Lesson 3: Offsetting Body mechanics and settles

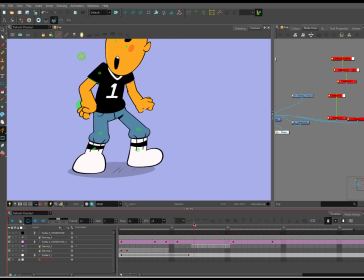1967s
So the foot's hitting, and then we settle up. So
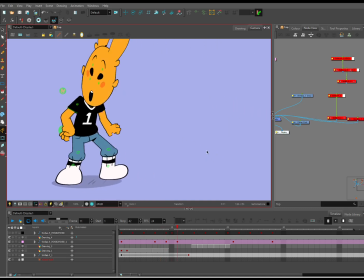1975s
even though the foot, so if we're doing antic over settle, so like the foot's already planted, right? But the upper body hasn't even technically like eased out yet.
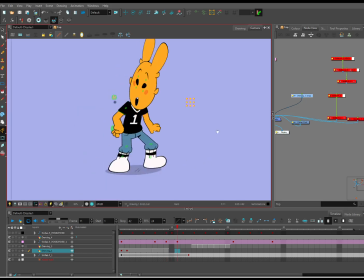1994s
It's going to be pulled. So it is actually not in a state where it would be crunched over yet. Right here, this is a weight absorption pose, right? Like it's going down. It should not be going down yet. So when you think about lead and follow,
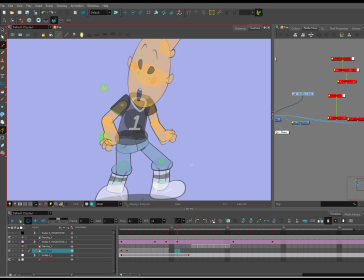2013s
be it any part of the body, shoulder, head, hips, legs, doesn't really matter. It gives you a force, it gives you like an action and a pull, and it helps you make your poses
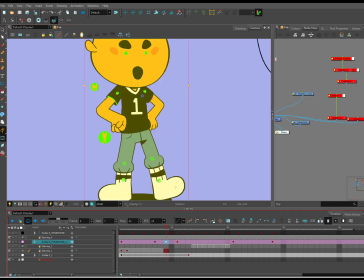2027s
way more interesting. Your keyframes way more interesting. So let's go into the upper body.
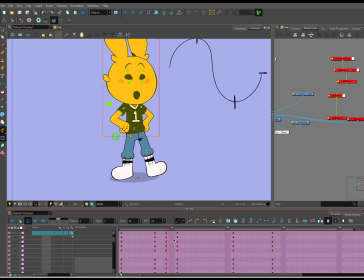2036s
Use my center on selection tool. Okay. I'm going to delete this. I don't need it. It doesn't matter. It was just there to get the overall peg information. I work from large pegs in.
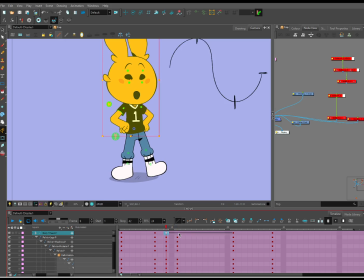2052s
So I'm going to tween it, and I'm going to get something, again, that favors the top. Because we're easing in, we're hitting our apex, and now we're easing out. Okay. I don't think.
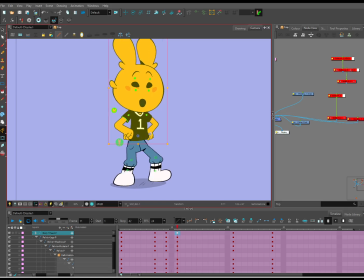2071s
Keyframe. Excuse me. It does this sometimes.
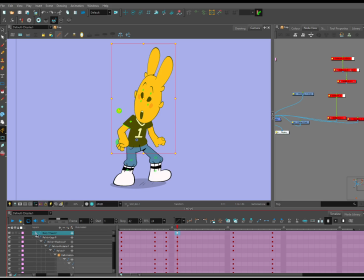2089s
where for some reason it's like, come on, delete. Yes, this is the keyframe I want. Keyframe. Now, when I take off the tween, it shouldn't change.
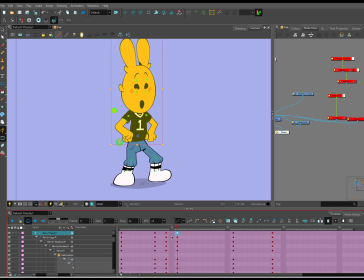2110s
Okay, there we go. I just had to sass it. I just had to be like, don't do it. Okay. So what we're going for with these keyframes, because a lot of time when people see me putting down keyframes and going like, well, why are you,
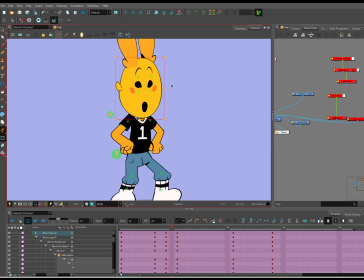2129s
like, isn't it easier to just do it manually? Like, things are adjusting. What I'm trying to do is give myself a visual base that
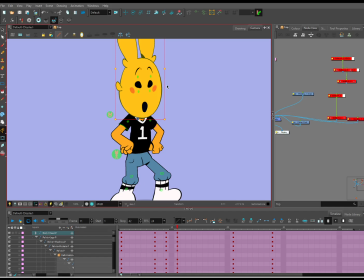2143s
is structurally close to what I want, that has a little bit of movement on it. Because what that means is it's going to appear less flat. I actually like little mistakes. It helps gives like a human element to it. So I also,
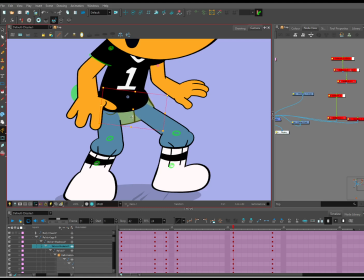2164s
I'm just going to change something really quick because it's bothering me, because like the hip arc is not,
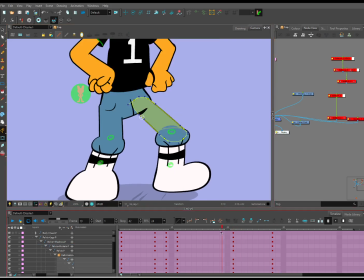2171s
the hip's not going in a, there you go. It's a little better.
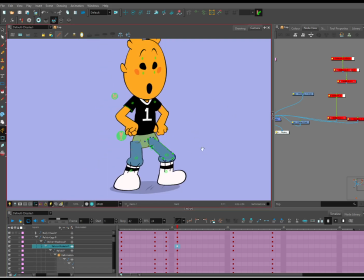2178s
So here's where we start to think of the push and pull, right? And this is where deformers on the rig like really come in handy, right? Deformers work best not when you're making a whole other shape.
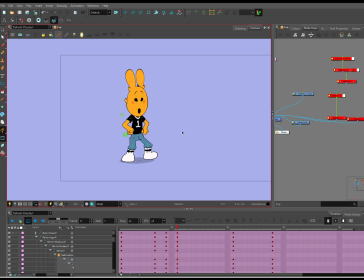2193s
They work best when you're like stretching a shape that you already have. So
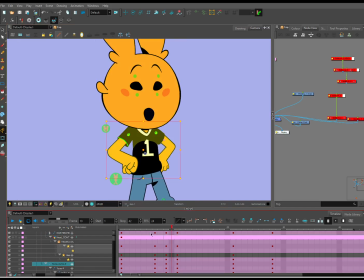2203s
let's just gonna correct. So do a quick cleanup of this friend's pose.